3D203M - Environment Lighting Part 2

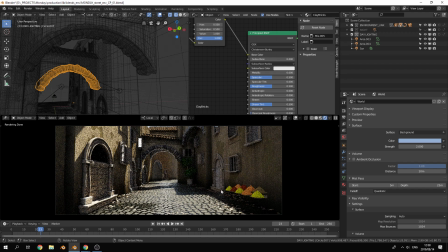(16:14)
See, I mean, that makes a world of difference. And it's subtle, this reflection on the rocks itself. But that looks, if you compare that with that,
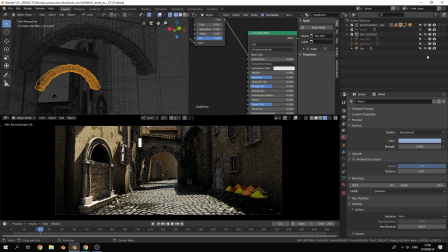(16:31)
definitely makes a huge difference. Just lifting out those little bits over there. Okay, emulating that bouncing light coming in over there, which definitely helps.
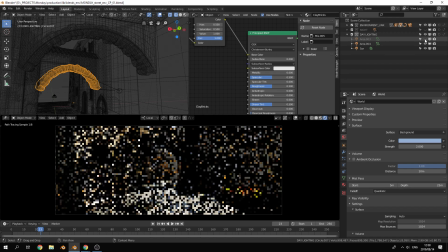(16:47)
And then this first full light that we added just for this side,
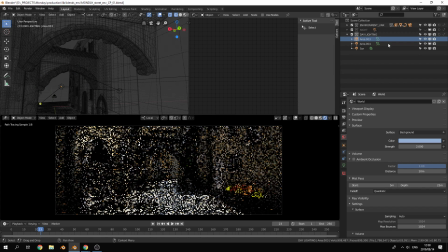(16:54)
you can see that has a, we can maybe boost it a little bit more, see what it's doing.
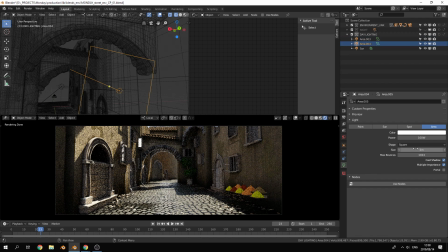(17:02)
600. So the other one we actually left quite, it wasn't that strong, it's 100, that's fine.
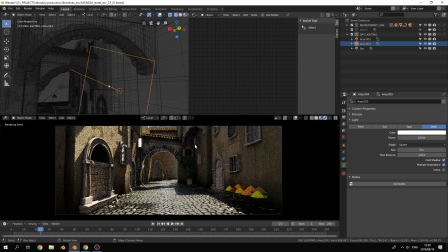(17:17)
Don't know why that's so white. I have to go and check that out. But anyway, I mean, it's not terrible. I'm not crazy about it, but I mean, we could tweak it as much as we still wanted to. Let me just reset that.
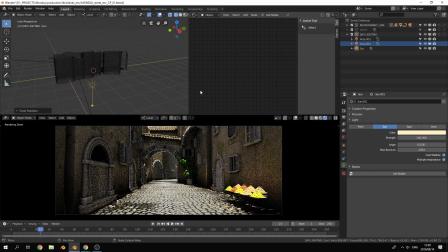(17:34)
Like, I'm also not opposed to just that as in for the top-down lighting that we get. It's quite nice. Like a midday kind of street market scene. This looks very cool.
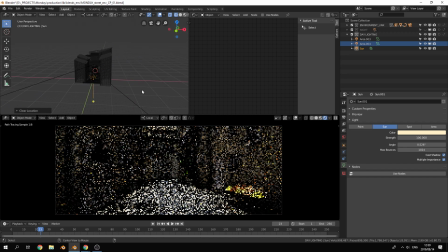(17:53)
Just reset that.
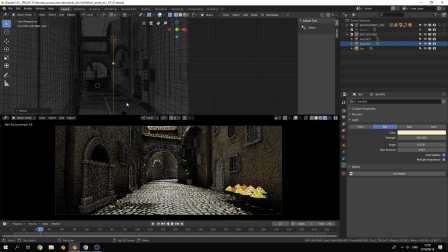(17:58)
Okay, so I've actually just moved that over there so that I can point it a little bit easier.
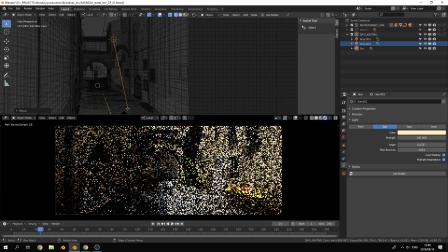Okay. So what we go and do with the actual light direction now is not
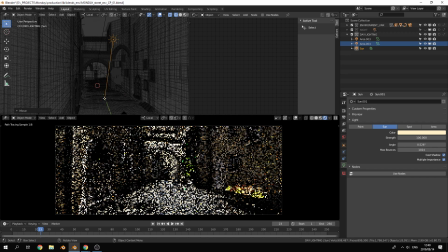(18:20)
terribly important, but I'd like the light coming a little bit from behind.
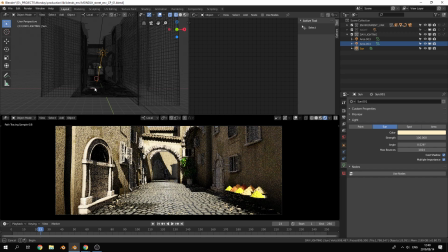(18:32)
That's quite nice, I think. But anyway, fairly simple. I think exterior day scenes are probably the easiest ones to do. I do want to show you what I did for the night scene,
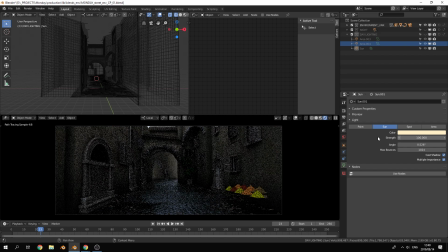(18:48)
which we can also still take a little bit further as well.
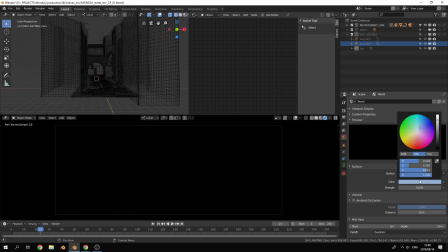(18:55)
Okay, so the night scene, we first started off with a nice dark saturated blue environment light.
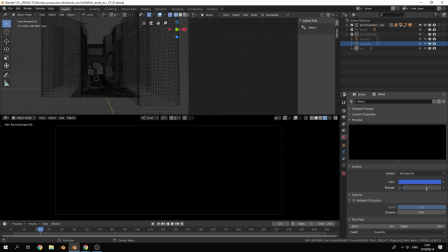(19:09)
Bordering on purple almost. Don't know what that was set to, but let's set it to that.
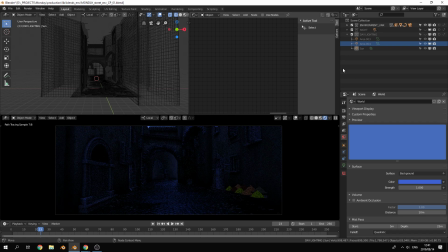(19:16)
Okay, so that was the, or something similar at least. And then let's go turn these on one at a time. So not very many, but at least a couple. And here we have the added benefit of having physical lights that we can add to our scene.
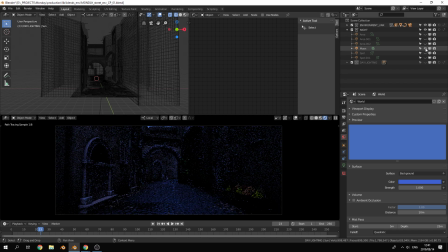(19:31)
So first of all, there's the moon, okay? So that just boosts the, let's turn this down a little bit. That's a bit much. Okay, also lighting for nighttime shots is difficult because you need to still show enough detail for people to see what you're looking at.
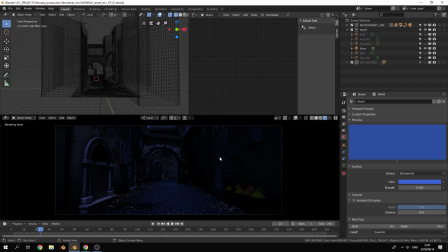(19:48)
It doesn't help you just show them a black frame and be like, well, it was nighttime, so there weren't lights. But anyway, so be aware of that. So you do end up with more lit scenes than what you'd expect. Okay, then there were some physical lights in the scene.
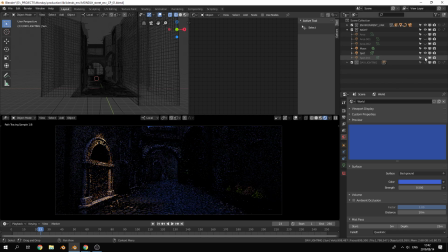(20:03)
So there were, put one like shining down on the front of some of the doorways. So there's one in the foreground and one in the background for a little bit more detail. And then we added some for the windows.
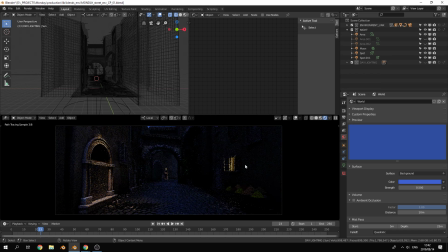(20:21)
So for instance, the light shining from inside some of these rooms. There's two of them. There's that one and one up there. Okay, that one's quite nice because it also illuminates the underside of that archway, and I think that looks very cool.
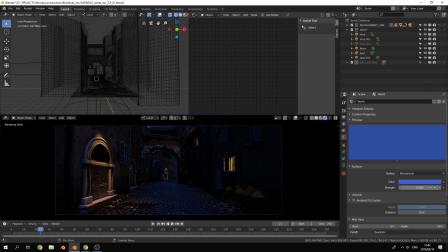(20:41)
Okay, I think even the moonlight's too strong at this point.
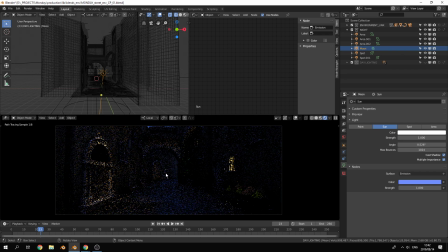(21:00)
And then also just a bit of a full light lighting the inside of the tunnel, and we didn't actually get to like adding rim lights and stuff, so we can maybe see if there's anything we want to add still, but you could still take this much further, I think, you know, highlighting bits and pieces of it and maybe hiding others.
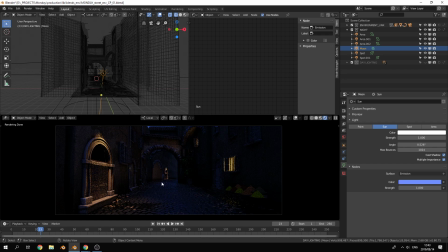(21:19)
Getting slightly more of a glossy reflection on the floor would be quite nice. Let's see if we just drop that entire, that's a bit dark.
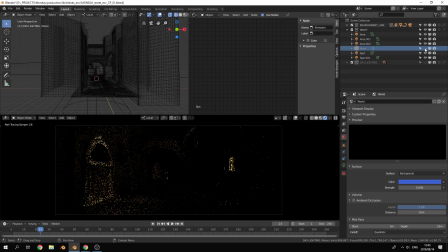(21:33)
So I mean, without any of the actual cold lighting, that's just all the warmth that we're adding, which could probably be a little bit more in places. So this gets a bit dark. So ideally we'd want to have a subtle like orange cast over the whole frame.
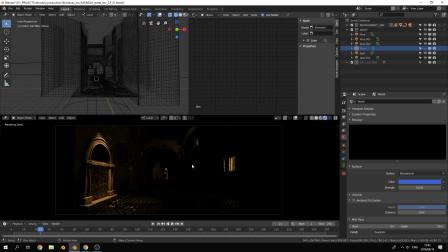(21:52)
So definitely still here we could do with a bit of a full light. So maybe we could add like a street lamp or something, with the idea of one, just to fill this up a little. In fact, let's do that quickly. So also a bit of an area light.
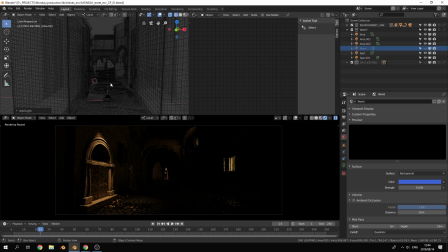Okay, where'd that go?
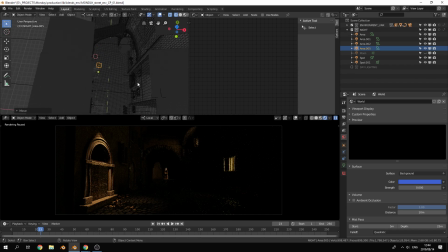(22:28)
Okay, so maybe somewhere over there, maybe like over here. Okay, and then just illuminating on that wall a little bit.
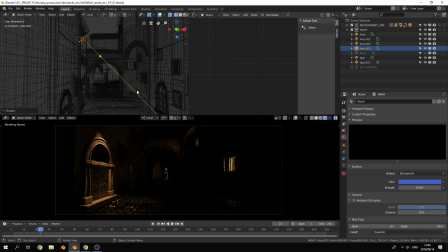Okay, so first I always like to tweak lights, seeing firstly what their effect is on their own,
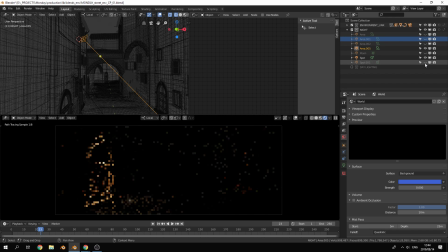(23:00)
and then combining it with the rest of the scene, so that we can clearly see what it is that we're adding one light at a time. Never add more than one light at a time and then take it from there. So always take it slow, one light and then the next.
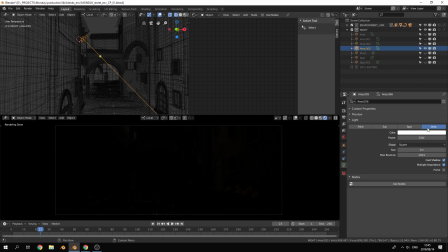(23:15)
So it's that one. Okay, also definitely going to make it a little bit warmer. Okay, let's bump this up.
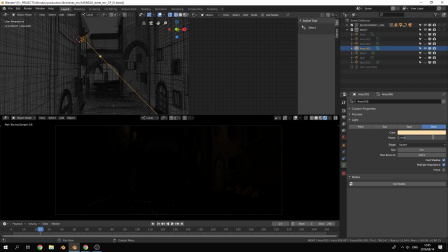Still not doing very much. Okay.
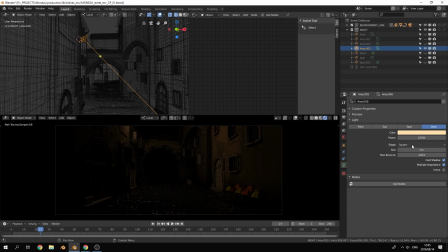(23:46)
A bit too much, but gives me a nice idea of what it is that we're doing. Let's make it a smaller light, so that it definitely has the feel of more of an like a street lamp, that kind of thing.
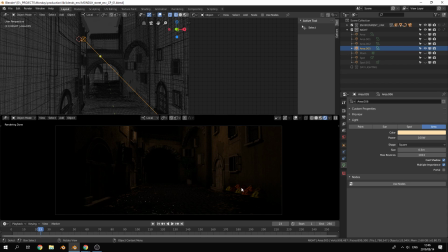(24:04)
It looks very cool. Always feels like a stage play when you're doing this. Like, you know, it's a dark room with one light and you've seen what that thing's doing. It feels like a set. It's fun.
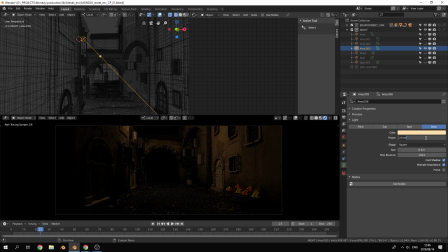(24:18)
So I don't want to overlight that, obviously, but let's put it back on, say, 50, not 550, and maybe increase the saturation a little bit more.